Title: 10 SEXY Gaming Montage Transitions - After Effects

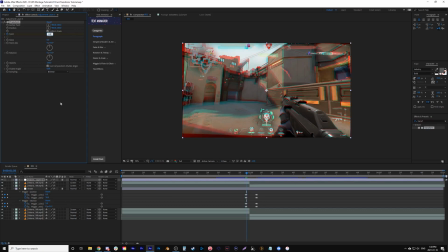249s
Let's put it to 110, so it kind of scales in a bit to hide those.
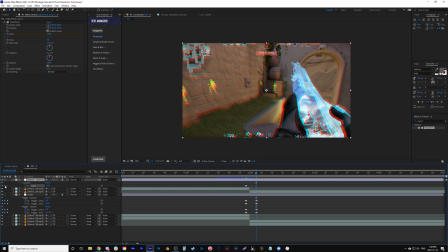255s
Then go over here, put the same keyframe at 110, 1 frame over, back to 100.
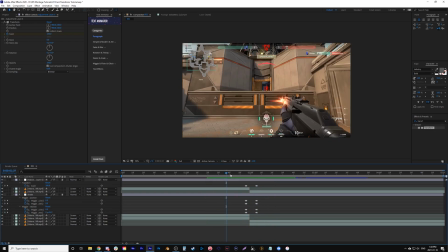263s
And if I play it, you see it does a quick wiggle. So that is the RGB kind of like shake effect.
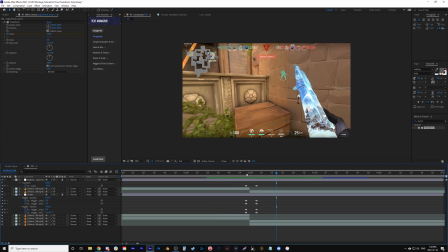270s
Now you can make it longer, have less of an RGB, more of a shake. I mean less of a shake, more of a shake.
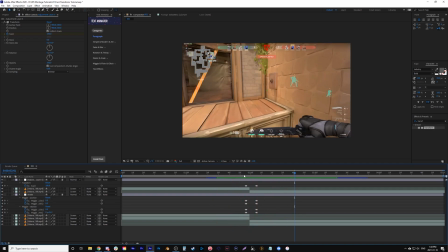276s
It's really up to you. I kind of like these fast kind of whip ones that just kind of adds to the transition, but it's not overpowering.
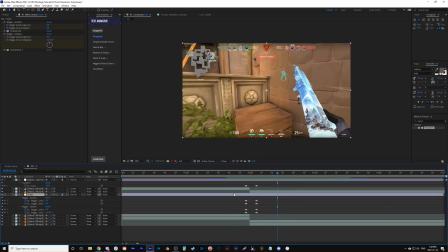284s
So that's that there. Now what we're going to do is we're going to cop out, and we're going to grab these 2 layers, so both our adjustment layers. I'm going to copy them, and I'm going to go into our second one, which is just the shake.
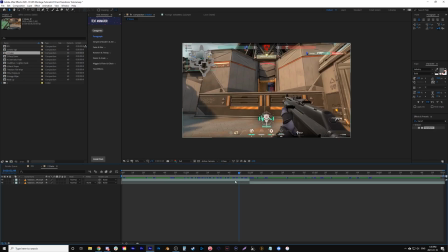295s
So this is very simple, kind of a boring one, but I thought I might as well add it because it works for these. So let's see which one's on top. Wiggle's on top, so let's move the position one on top. So make sure the scaling one is on top always, and the wiggle one or the shake one is on the bottom.
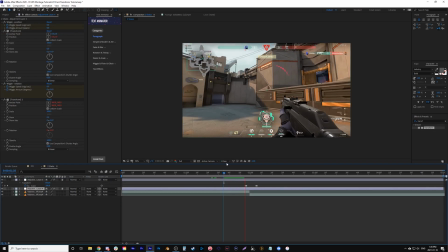309s
And this is the same thing, just with no RGB. Still add something to it, very little.
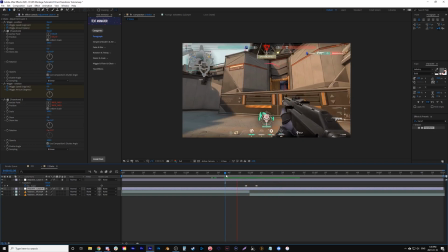315s
And really I would kind of not include it normally, but I mean, it's something that utilizes what we've already made and you could use it.
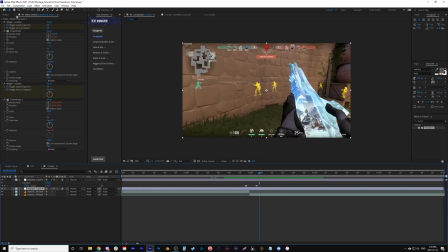322s
So a quick wiggle, boom, goes to there. Adding motion blur would help with things like that. So let's move on to number 3, which is the warp zoom.
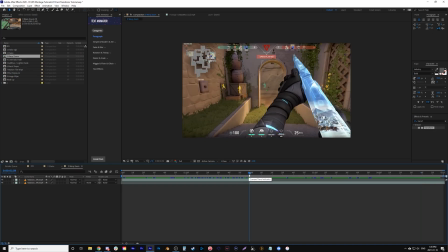329s
Now I have a tutorial just on this effect because I really like it a lot, but because I want to include a lot of great transitions, I'm going to put it in here as well. So you can either have it zoom out or zoom in. I think what we're going to do is just have it zoom in.
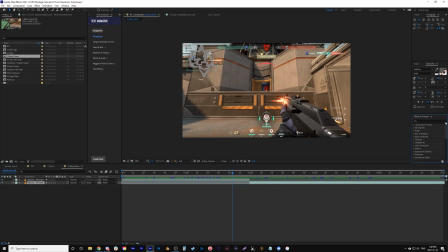344s
Click on the second layer, we're going to go motion tile. And you see these are used, or this effect is used in a ton of transitions.
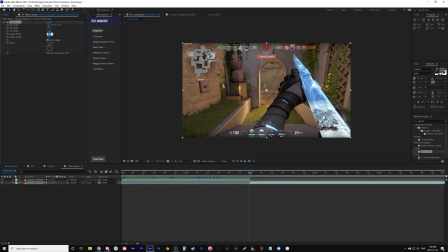354s
I'm going to click the box mirror edges, and let's change the output to 600 for each. Now layer new, adjustment layer, put it on top. This one again we'll find transform.
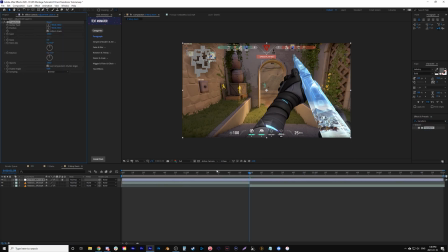372s
Probably didn't have to type it all out, but we have it here. Let's go back 10 frames, which is shift page up.
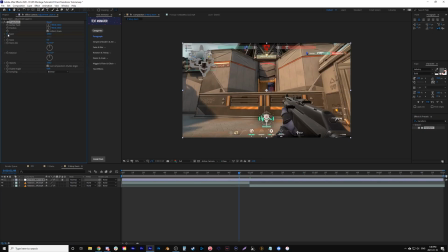377s
I'm going to put a keyframe at 100, shift page down.
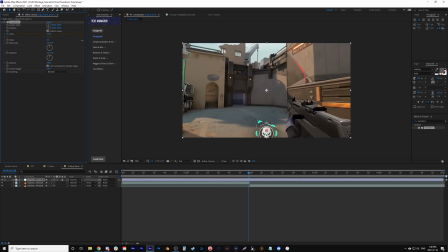381s
I'm going to go right before the transition, and let's put it to say 200. We go a little crazy with this. Usually I don't use these kind of numbers. One page down, so one frame forward.
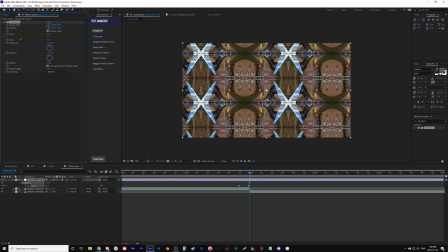392s
And let's zoom out. So the more you zoom out, I think the worse it looks when you're doing this.
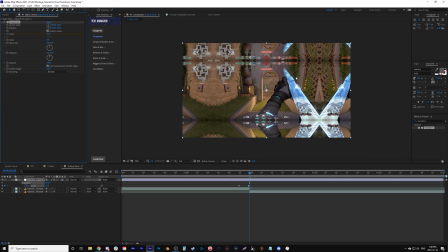397s
So I kind of like it something around here, because we're only going to see this frame for a few like milliseconds, and it's going to whip in. So I have this one at 63 if you want my exact, but we can play around with it. So shift page down, and I move 10 frames over, and we're going to put this back to 100.
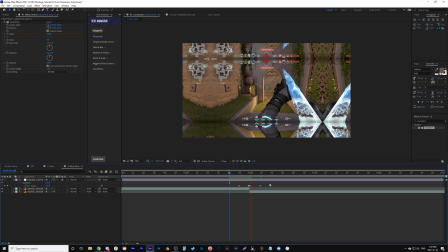414s
Now if you just play that, it's actually not that smooth. Well, I mean, I have to render it. I won't render it, but if you just play it, it's not that smooth.
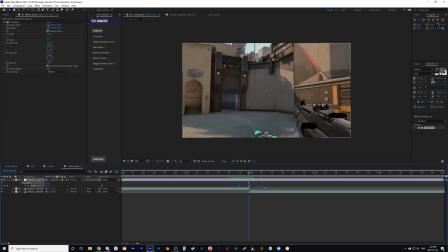422s
So what we're going to do is highlight all the keyframes, click F9, which makes it easy ease. We're going to click graph editor, bring it up here. I'm going to zoom in. So what I want to do is it shows you right now that it kind of just does the speed gradually, or at least it's a consistent speed, like it just does the effect.
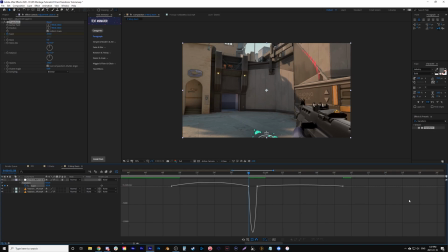440s
What I want it to do is whip it on and whip it off. That sounds funny, but that's what I'm going to do. So my plan here is I pull the forward one over and the middle one I push. That way it starts gradual and the effect whips or speeds up at the end, and we're going to do the opposite here.
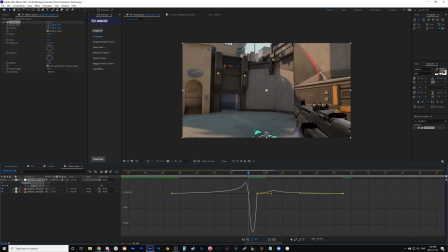457s
So pull this forward and bring this back, so that way it whips.
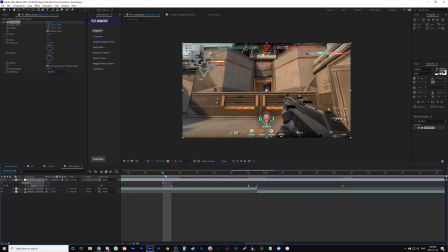462s
So let me render it just to show you what this looks like.
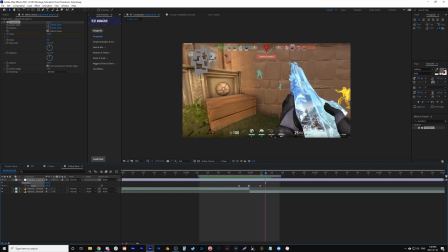468s
So you can see it just whips in here, and you could make it a little faster, but that isn't the whole effect. So yeah, this looks fine as it whips in, but what I like to do is add a little warp to it as well.
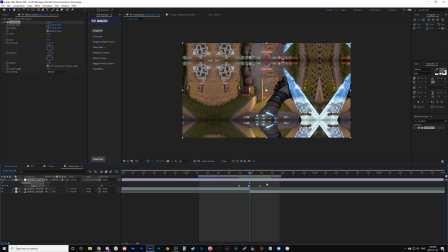480s
And matter of fact, I might even make this number a little less because I don't like how much it sees of this. So we had it at 63, let's bring it up to 80, so a little less.
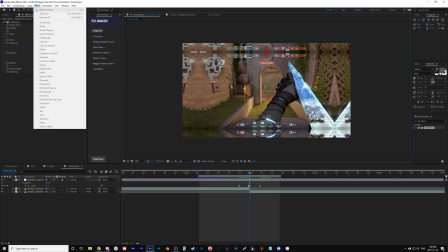492s
So now what I'm going to do is add another adjustment layer.